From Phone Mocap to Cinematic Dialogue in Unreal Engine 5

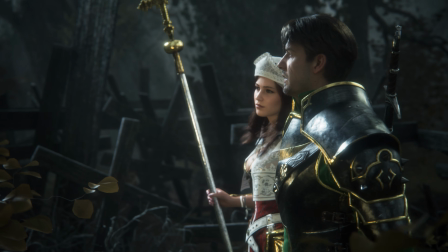Hi and welcome to another Unreal Exploration.
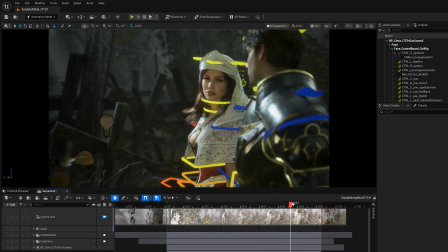In this video, I'll break down my full workflow for creating this cinematic dialogue scene in Unreal Engine 5.6,
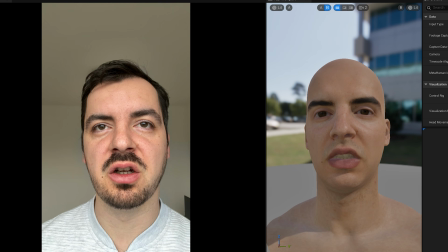capturing all the performance myself using just my phone and a simple home setup.
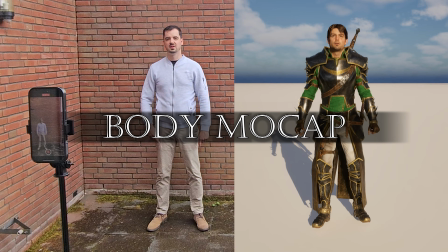We'll go through metahumans, facial capture, voice performance, body mocap, animation polish, cinematic camera, and more.
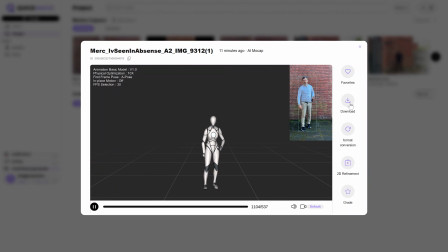I want to share practical techniques and small discoveries that help me to push the scene from raw capture into something that actually feels highly polished.
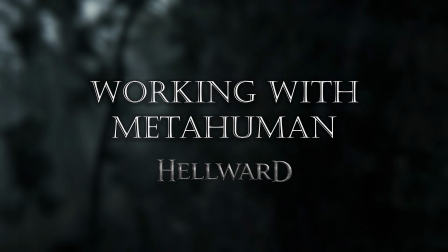Before starting on this cinematic dialogue, I just moved my main character, my knight,
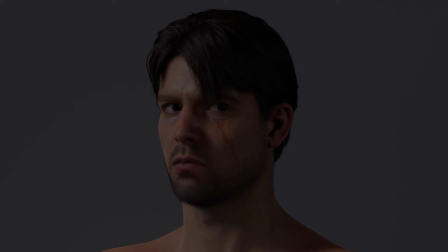over from ALS to GASP, and more importantly, onto the MetaHuman framework.
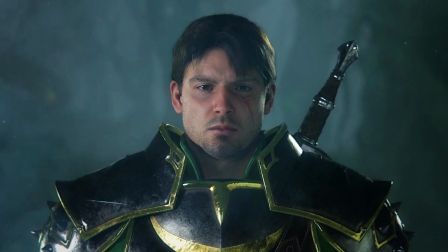I'd already experimented a bit with webcam-based facial capture using LiveLink,
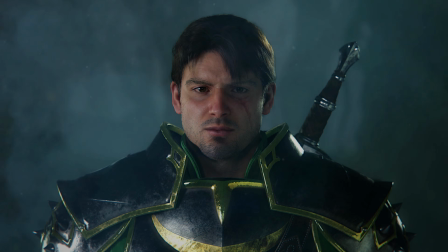but I really wanted to push toward a proper cinematic dialogue scene, something closer to what I've seen in some of my favorite video games,
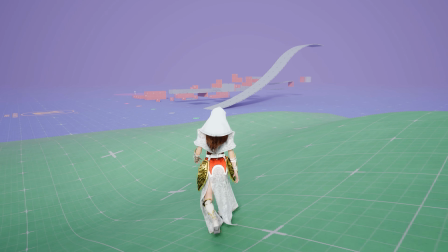such as The Witcher 3 Wild Hunt. So the first step was getting a second character up to the same quality level, so he had somebody to talk to.
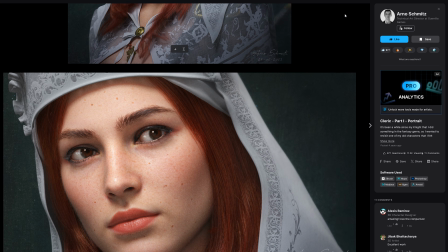For this, I chose my cleric character that I made for offline rendering back in 2022.
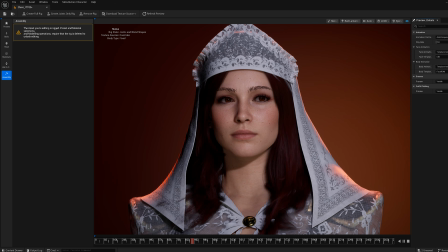To get her into Unreal Engine, I'm using MetaHuman Creator.
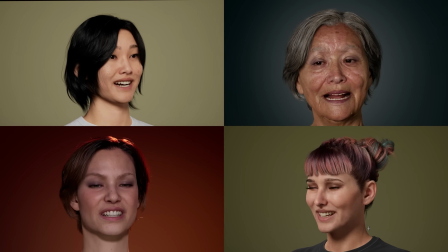There's this common misconception I often see online in comment sections that all metahumans look generic,
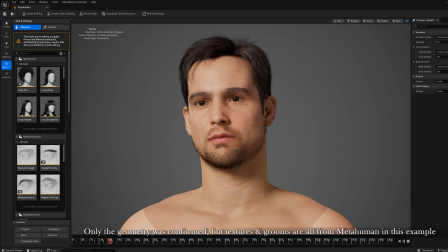but in my opinion, that mostly comes down to how they are created.
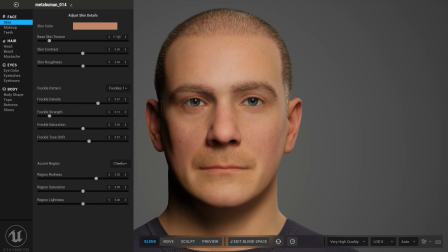If you only tweak a few settings and use existing content, they'll indeed look generic.
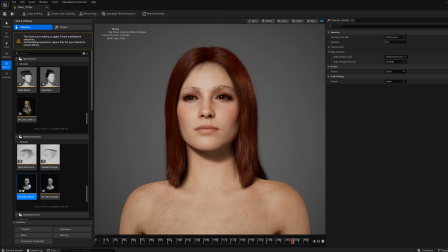But if you bring your own custom inputs, such as custom geometry, custom textures, and grooms, you can push them much further.
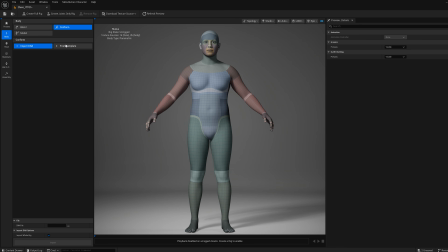I make heavy use of the conform feature to bring in my own geometry,
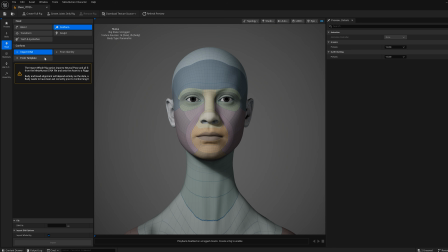which meant I had to retopologize my original model to the MetaHuman topology.
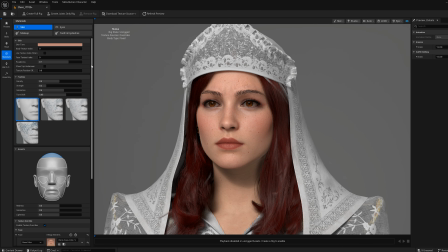On top of that, I'm using a lot of custom textures, including wrinkle maps. You can't access all those textures from the MetaHuman Creator UI,
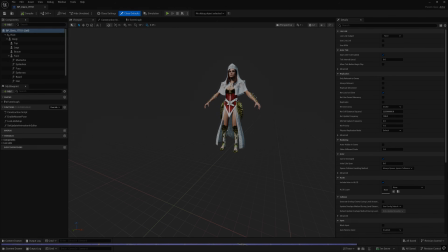but after you export your MetaHuman, you can access the source data in the content browser.
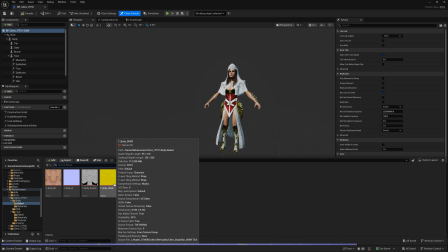And there I can refine even more maps, including the roughness map, which is one of the most important ones to tweak to break away from the default look.
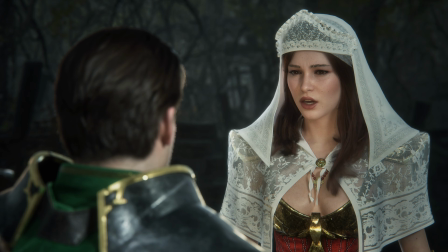With that approach, you can get something that feels much more bespoke, truly high-end, AAA, and not generic.
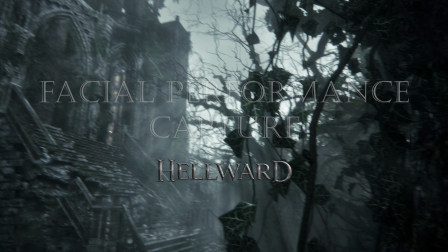Next, let's take a look at the facial capture.
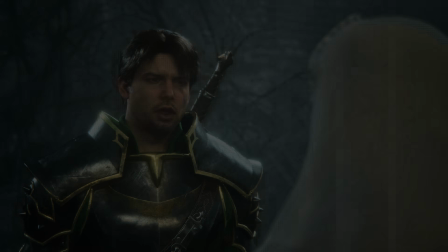I already experimented a bit with LiveLink using a webcam in the past, but for this project I wanted to push for the highest quality I could get as a solo developer.
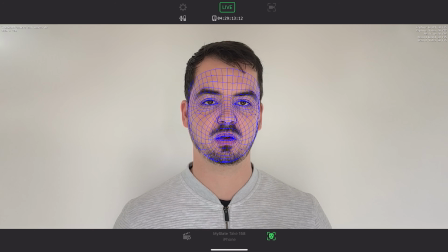So I used the LiveLink Face app on my iPhone, that way you can also capture depth information.
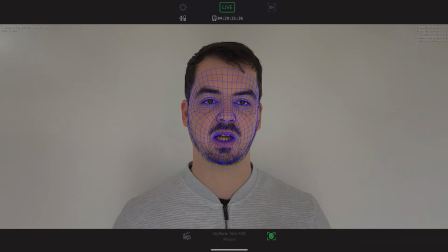I recorded the performance instead of streaming it in real time, then I processed that recording using a MetaHuman performance asset.
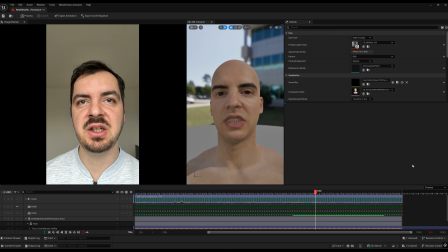The big advantage here is that you can use a custom MetaHuman identity, which keeps the performance much closer to your actual face.
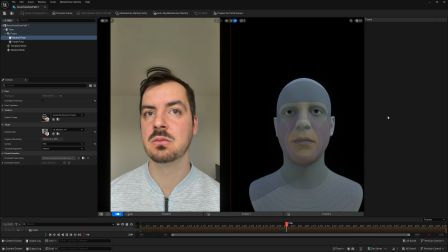Creating an identity is fairly simple. You can capture a few reference poses, looking forward, a bit to each side, and a teeth pose.
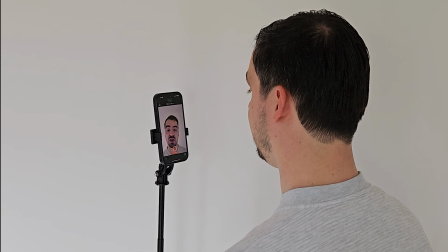For the best result, I recommend doing this in the same session as your recordings, so everything stays nice and consistent.
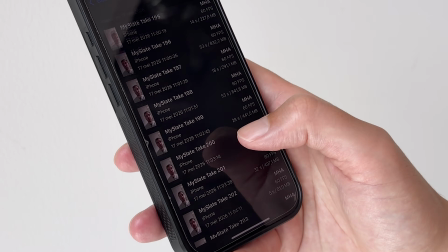That meant I chose to do all the takes in one go. In total, I recorded over 140 takes just to get the dialogue right.
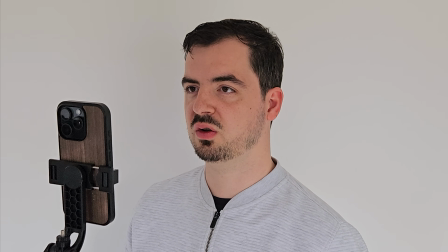The biggest challenge wasn't the tech, but actually getting the right performance. One of the main issues I ran into was the eye direction.
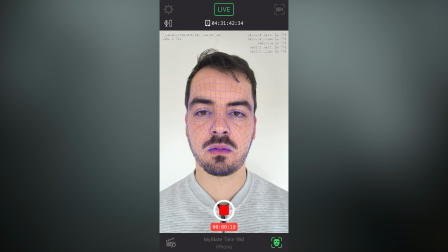If you look at your phone screen while recording, the character ends up looking a bit cross-eyed instead of actually looking at the other person. So instead, I focus on a point in the distance to simulate eye contact. That also means you can't really read of any script, so I had to memorize all the lines.
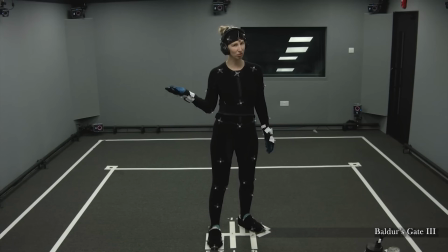And on top of that, you actually need to act out the scenes.
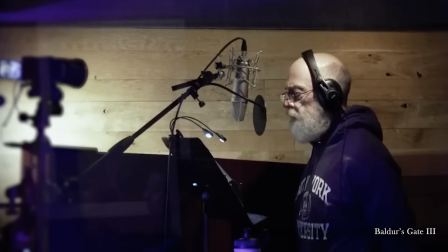I did my best here, but having a real voice actor would definitely elevate the result.
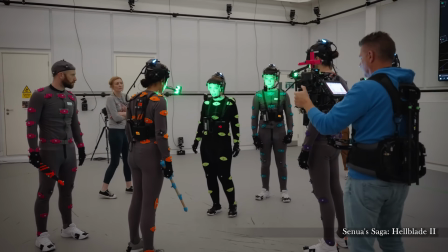The reason I still chose to do it myself is because I wanted to capture the full performance, not just drive it from an audio file.
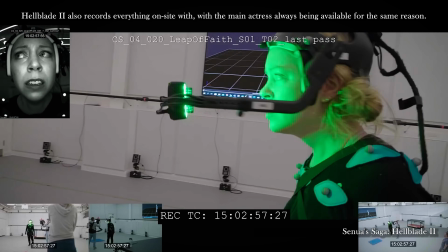This was my first time doing this pipeline, so I needed quick access to the facial performance in case I needed to do reshoots.
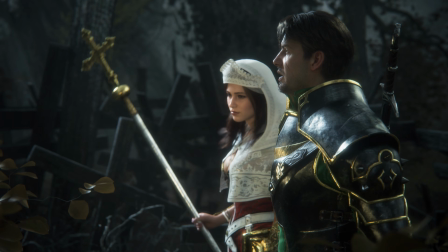Hence, I chose myself as the guinea pig. This is also the reason I did the voice acting for both the knight and the cleric.